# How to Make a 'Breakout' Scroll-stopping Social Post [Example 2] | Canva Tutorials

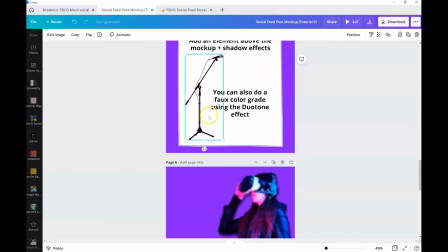4:25 So let's take this
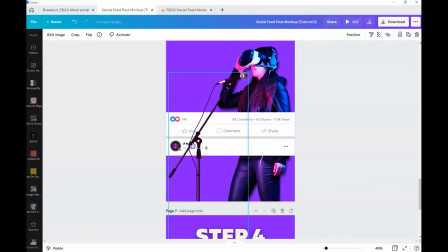4:29 and size that up as well relative to her.
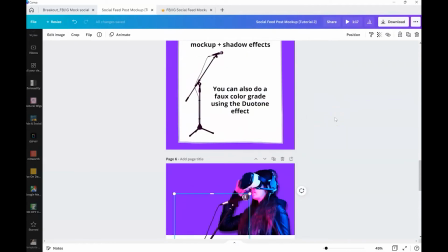4:36 And then optionally, before you apply any shadow effects, you probably will want to color grade this, just because she's
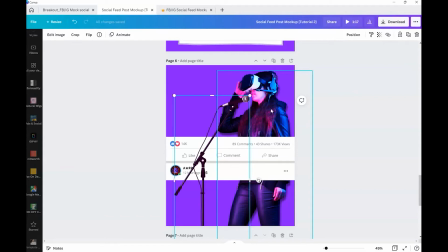4:46 obviously in some lighting, some blue lighting, some red lighting, or maybe some pinkish lighting there.
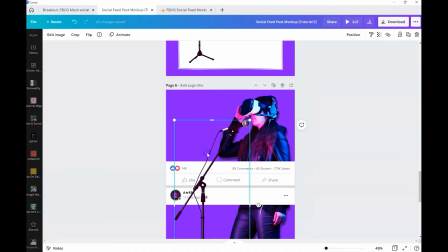4:52 So you kind of want to get this to match so it looks a little more congruent.
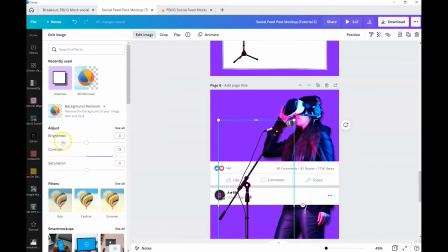4:56 I used the duotone effect for this, and I can't quite remember what I did, but let's see if we can get it close.
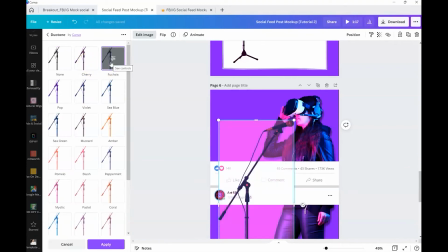5:04 Okay, so as you can see, they've got some cherries, some fuchsia, and don't worry about this.
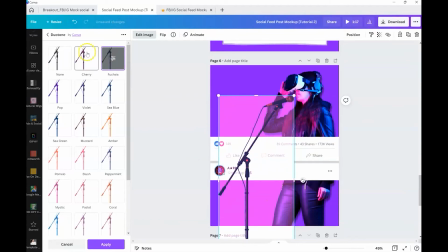5:11 This will go away once you apply it, but it's a little weird, I know. Let's see what cherry does. Maybe I should go for the pop. Pop's good. Good for now. Good for now. You can bring that down in intensity just a little bit.
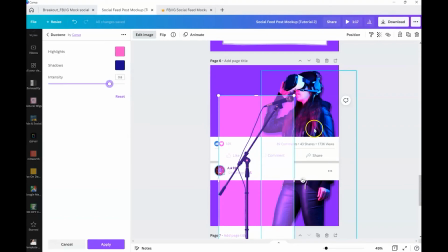5:30 And you can play with this, like maybe pick up some of that color that she actually has so it's a little more authentic.
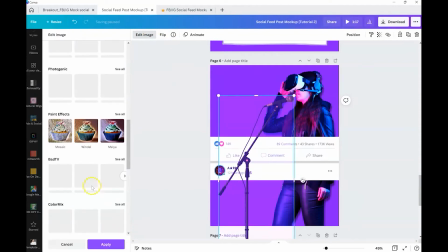5:37 I'm going to apply. And then that looks okay.
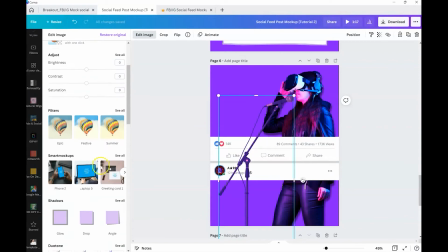5:43 See, yeah, background went away. That looks okay, but I may want to just adjust it just a little bit more. I mean, you don't have to be a super pro at color grading to know how to do this. You can just kind of get it where you want it to be.
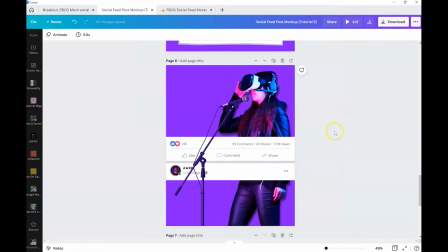6:03 Anyway, so there's that. All right, so, oh, drop shadow to the whole thing.
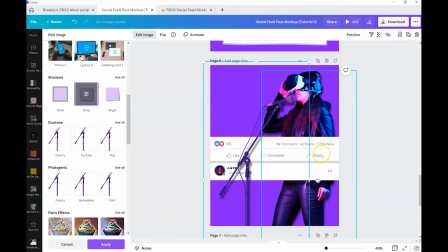6:12 Awesome. And it's kind of a good practice to get whatever drop shadow you used for this one to go also for this one. But we won't do that now. But yeah, you kind of want to remember the drop shadow so it can kind of be the same kind of lighting effect there.
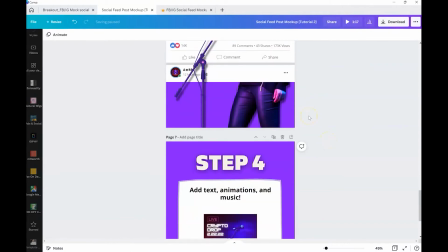6:28 But good for now. All right, what's next? Add text, animations, and music.
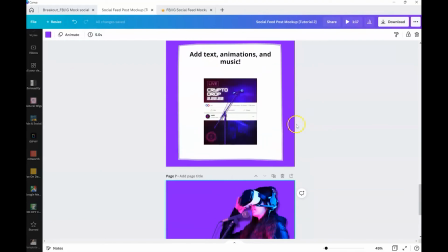6:37 Okay, so I'm going to add the background in here. Go right on back up.
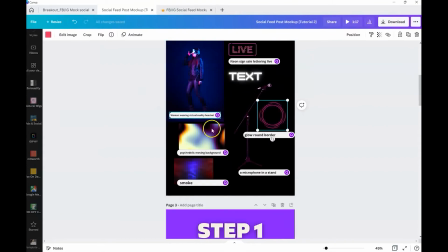6:44 I'm just going to copy all of these. Let's do these 3. So I don't have to go back.
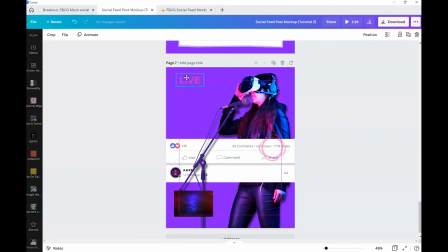6:57 Paste it in here. This I'm going to put over here. Now this one I just used to kind of highlight the logo.
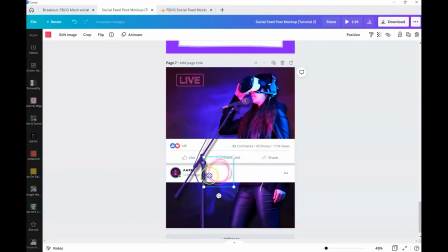7:05 I'm going to put this replace background. I just did this to kind of highlight the logo down over here in the corner. So if you have a logo, this is already like a glow thing. And it just kind of went with the whole theme. So that's what I did. And I've got the live animation there.
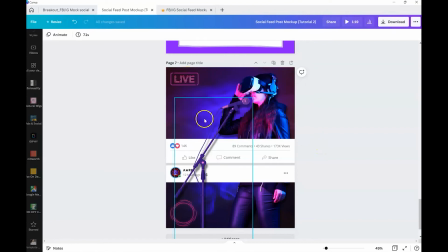7:24 Canva's just so great with having those animations already in there that you don't have to have, you know, fancy After Effects and all that.
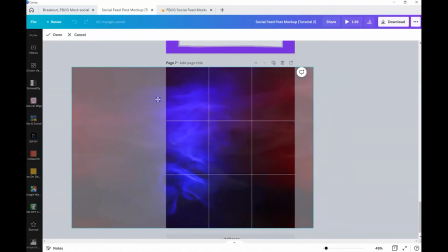7:32 I've placed my background. I may move it here just to, because she has those colors.
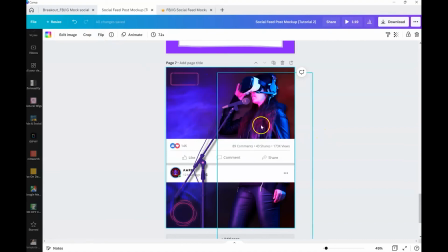7:41 I actually may flip it. Obviously because she's got some colors over here. And I kind of want it to match up with the color she has on her jacket.
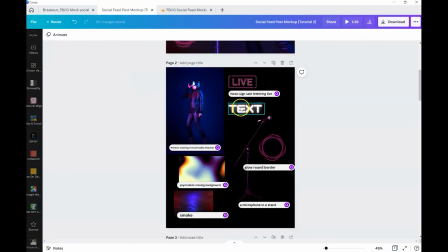7:54 I'm going to go back and grab the text, and I like to lay my stuff out like this. Sometimes if I already have a concept, if I don't, I just go along.
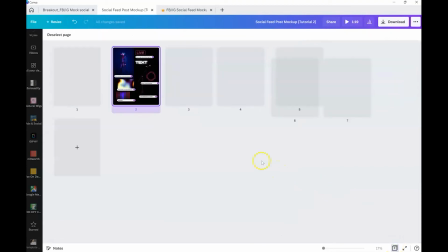8:02 And it really, a lot of times, the art speaks to me. I don't ever come up with anything.
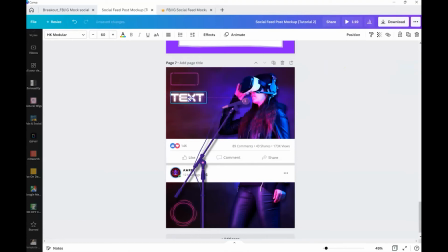8:07 It just tells me what it wants to look like, and I do it. But then you can just put some text right here. I'm not going to go into all that text because, you know, it's whatever you want.
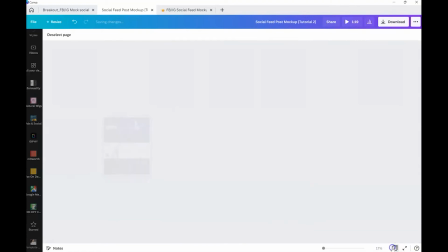8:14 Put text right here. And let's see what else.
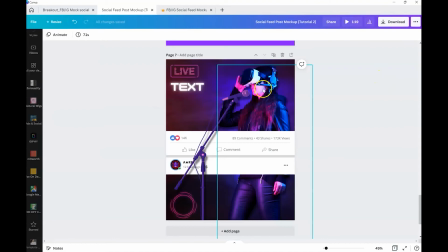8:19 The only other thing I did, and I kept this frame like this on the intro,
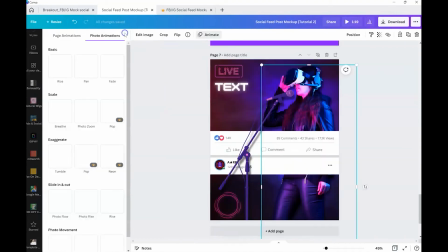8:24 I added tectonic, this animation here. Let me go down. Let's see where to put it. Here we go.
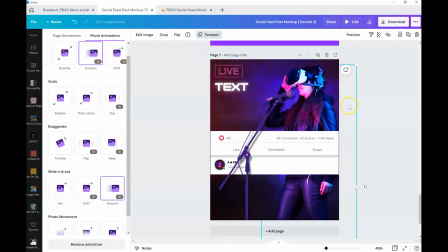8:35 Slide in and out, tectonic. That way, it kind of just looks like she's moving toward that mic there.
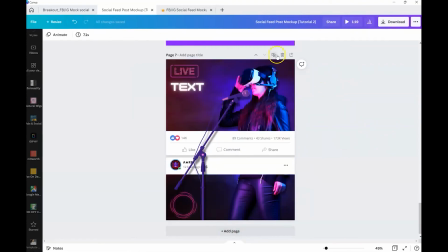8:43 So that's the effect that I did. And then I just duplicated this page.
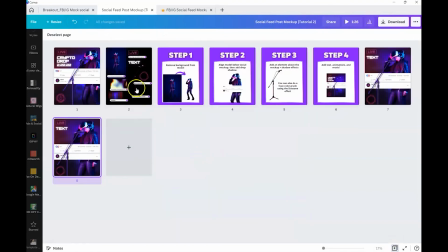8:54 And on the second one, I wanted to add some more movement in the background. So I took this psychedelic background here.
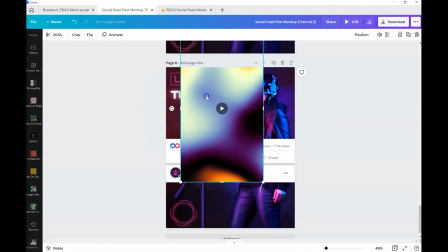9:05 Okay, so what I did is I just rotated it and then sized it all the way up.
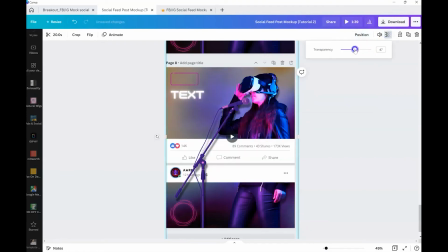9:13 I'm going to send it to the back. And then I'm going to decrease that transparency by a whole lot.
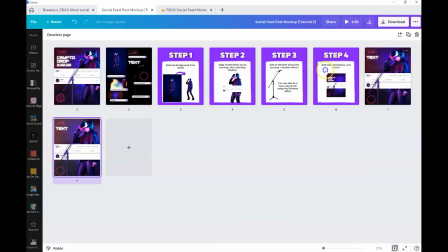9:23 Okay, well, let me see how that looks. I'm going to bring these two to the front so I can play them.
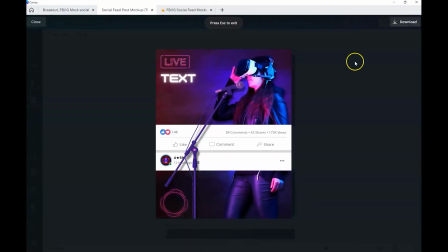9:30 Alright, let's play. Get some movement there. Wonderful. And that background is really nice.
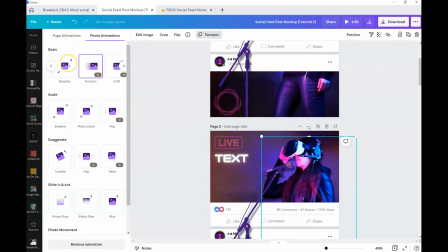9:44 On the second one, I forgot, we want to remove the animation here because you don't want her to come back in again.
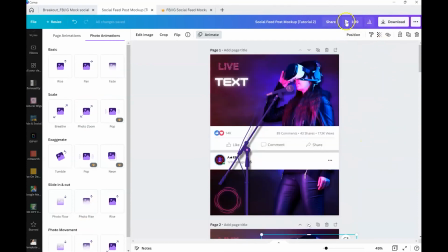9:53 It just wouldn't make sense when you're animating it. So let's play that back.
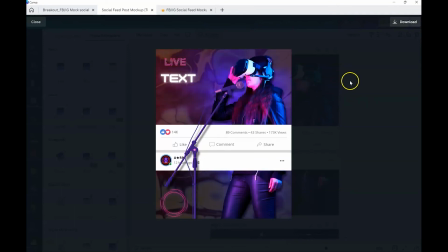10:03 And then it switches there and she's already there. So obviously with Canva, there's no real way to specify the in and out of an animation. So in order to get that effect, you're going to have to just download the first one
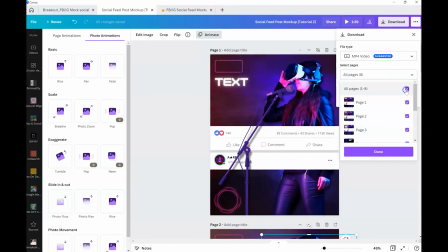10:20 And then once you do, just pull it right back into the design canvas here.
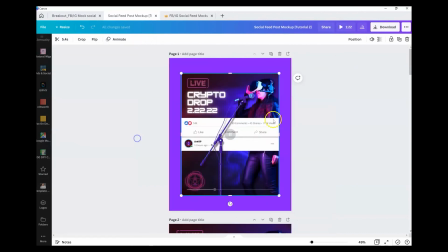10:29 And then you're just going to crop it toward the end there.
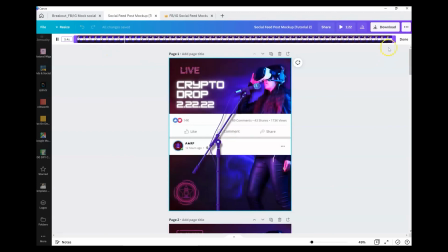10:32 That way when it runs together, it's just seamless and she's standing there without fading in and out.
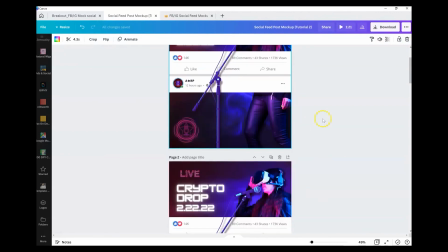10:39 Because I add other animations, I generally just pull it out into Premiere Pro, but that's a Canva way of doing it if you want to know.
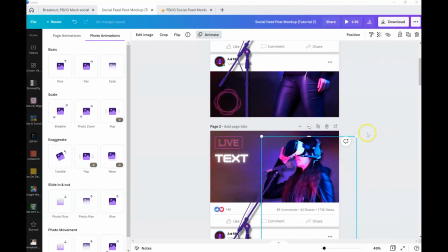10:48 I did add some other effects right in Premiere Pro.
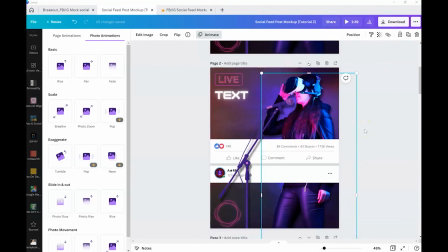10:53 I really won't go into too much detail because this is not a Premiere Pro tutorial.
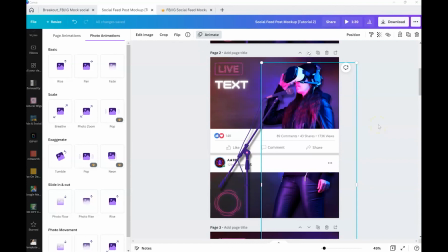10:58 This is a Canva tutorial, but if you do want me to show you how I edited this in Premiere Pro,
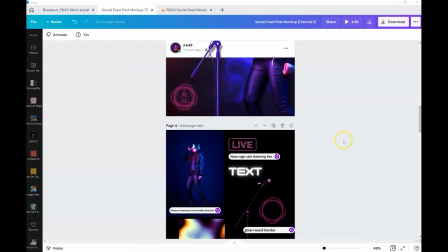11:07 the exact way that I did it, then do let me know down in the comments and I definitely will show you.
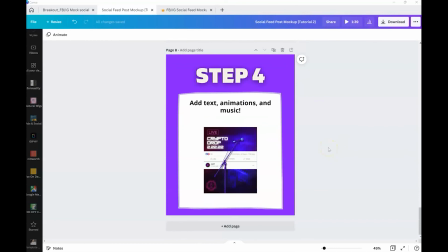11:15 Okay? So that's the finished product. All right, I hope you learned something today. Let me know, and let me see how you hack the heck out of Canva.
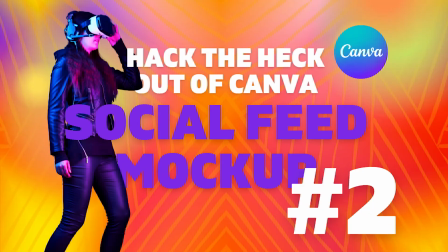11:29 All right, guys, peace.